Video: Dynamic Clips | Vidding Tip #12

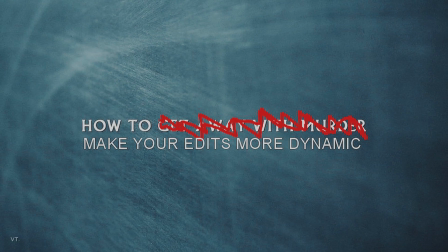0s
Hi everyone. Today, I am going to show you how to make your edits more dynamic. Let's go.
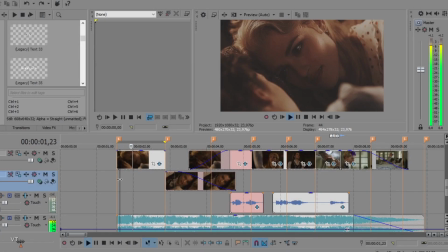5s
So, this is my timeline with all my clips cut. I only added the coloring and some fade transition.
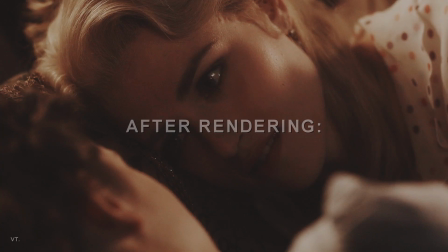12s
Here is what it looks like after rendering.
You need to leave.
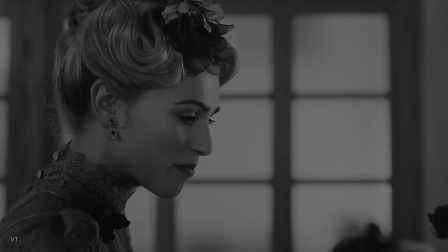19s Please, Lucy.
That's it. Thanks for watching. Haha, just kidding. Now, there's nothing wrong with keeping your edit like this.
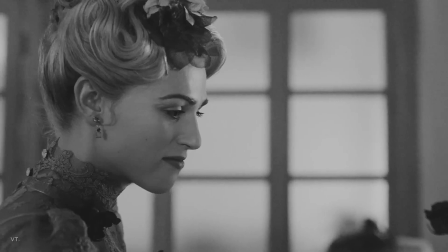30s
But for me, it looks a little bit too static, if you know what I mean. I want it to be softer and more dynamic. To do so, I am going to add an artificial movement to the camera, by creating a tiny zoom out effect.
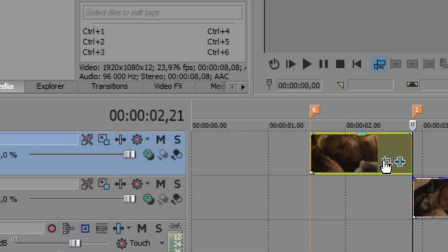44s
Go to the end of your clip, and add a keyframe.
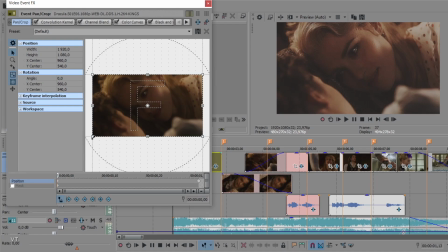49s
Now, go to the beginning of your clip, and zoom in a little bit. This is now how your clip looks.
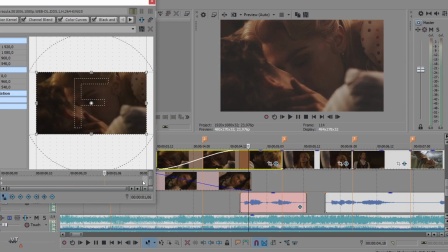56s
I am going to do the same for all the clips. Since they are all shot in a way where the camera doesn't move, I want to add my little zoom out effect to all of them.
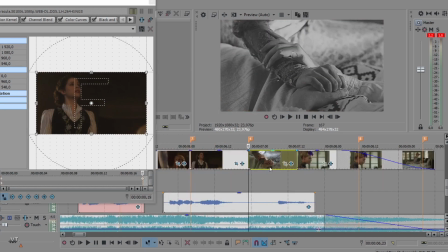66s
But this isn't always the case.
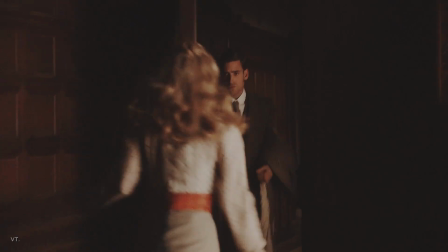68s
For example, I wouldn't change anything if I were to use this scene, because there is already movement created by the camera.
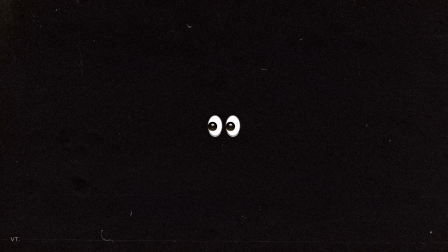77s
Now, let's have a look at the result.
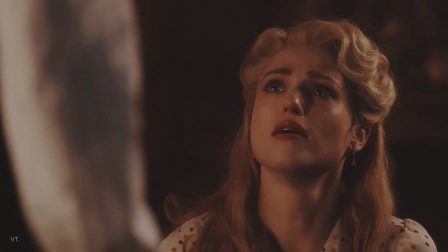This tip is obviously related to my style of editing. I am in no way saying your editing would look better or worse that way.
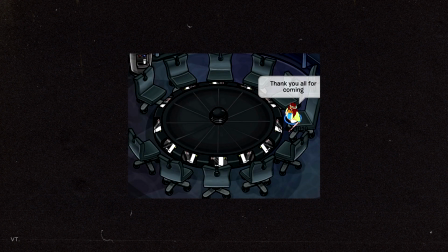95s
That's all for today. Thanks for watching, and happy vidding.